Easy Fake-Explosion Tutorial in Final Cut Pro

Hey, what's up? This is Ronald, and in this video I want to show you how you can create this. It does not matter which software you use because the approach is exactly the same in Adobe Premiere, Final Cut Pro or Davinci Resolve. First of all, I have to say this was a shot from a music video I did recently, and it was not planned to use fire in that specific shot at all. So I had to create the fire effect in a completely empty dark shot, which initially looked like this. A guy throws something into somewhere and we wanted to show the fire in a new separate shot. But when I edited this, I thought that this is the perfect shot for the fire. So normally if you would film a fire scene, you would light up the talent's face and the walls and add the fire flames in post-production. So if I already knew that this would be the fire scene when we were filming, I could have used the light source like this and flicker in the talent's face and on the walls to simulate the fire flames and only add the flames in post-production. I didn't have this at all. I had to create everything from scratch, and this is how it's done.
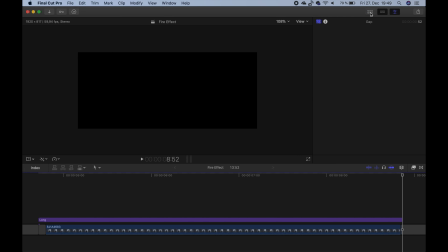[1:07]
First of all, we obviously have to put some flames in the shot. You can try to find pre-keyed flames online for free somewhere, or you can buy high quality frames in 4K from companies like Pixel Film Studios or Motion VFX. The flames are filmed in a black environment, as you can see here,
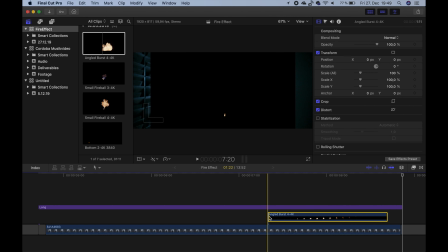[1:24]
and when we put these shots above our original footage, it would cover everything below and we wouldn't see our footage anymore. Therefore, we have to change the blend mode of the fire footage to add.
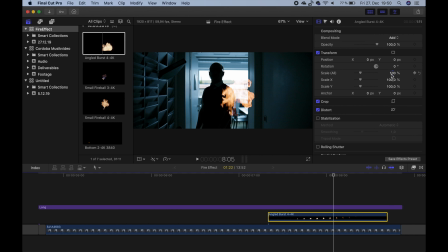[1:35]
This way the lighter parts of the fire are added to the footage below and the blacks are ignored. Okay, now we have one flame in the shot, but I wanted to have a more complex fire, so I simply copied the fire flames and rearranged them a bit in the screen and in the timeline.
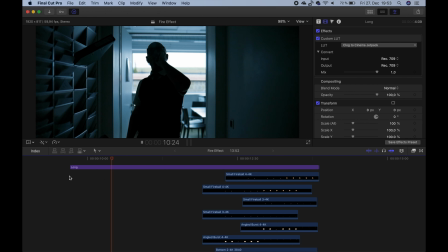[1:50]
And I ended up with 8 fire layers stacked upon each other, which looks pretty good for me.
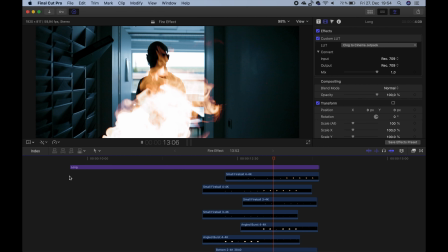[1:55]
But as you can see, this doesn't look very realistic at the moment. Fire would light up the talent's face and would light up the walls. And we have to recreate that first. We have to add some color wheels effects to do this. So I go to the timeline when the first fire comes in and add the effect. I add one and make a mask because I only want to recolor and brighten up the talent in the first step.
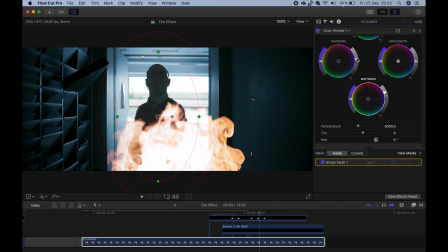[2:18]
And now I raise the blacks and mids a bit so that it looks like fire would light up the talent. And I make this a bit more orange because fire is quite orange obviously. And the key to a realistic effect is keyframes.
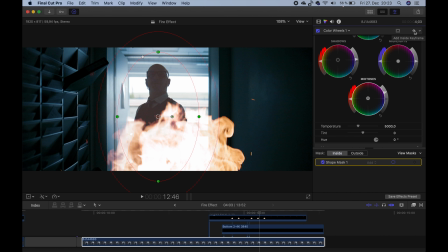[2:30]
The effect should become active when the fire gets visible and not before. At the moment you would see this during the whole clip, so I make a keyframe at this position.
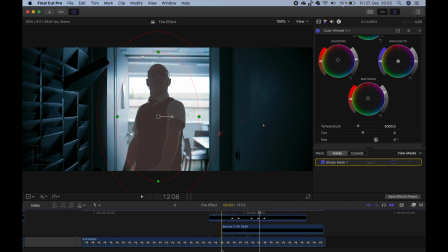[2:40]
The effect now remembers the setting for this particular point in time. And then I go back a bit to where we don't see the fire and we reduce the effect to 0.
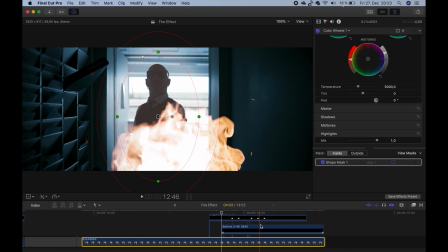[2:49]
This way it really looks like the reflections would raise with the fire. And now I do exactly the same for the left wall and the right wall.
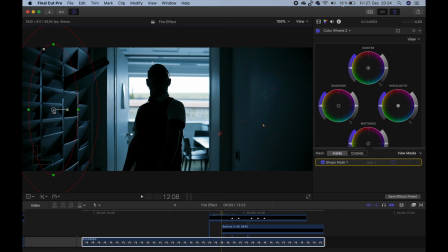[2:57]
I create 2 more color wheels effects with 2 more shapes. To even sell the effect better, we can create a kind of flickering on the walls and on the talent's face by changing the luminance of the effect in time. Again, we do this with keyframes. And there is one more very important thing in the shot that you might have not even noticed, which is this.
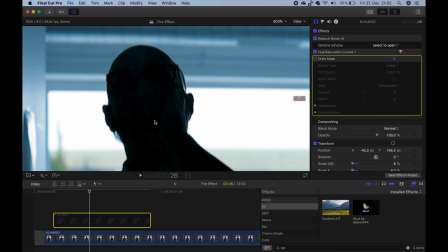[3:21]
This little flickering cigarette. This is not in the initial shot. And I think it sells the effect better when we see this flickering at the beginning. So how did I create this? I had one shot where the talent pulls on the cigarette. I copied it onto this clip, masked out the cigarette, and Bob's your uncle.
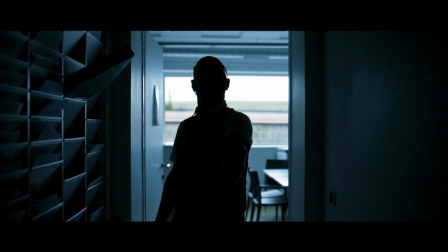So this is it. I hope you liked the video. I'm very happy if you give the video a thumbs up below or even subscribe to my channel, who knows. Thank you very much for watching and hopefully see you again in the next one.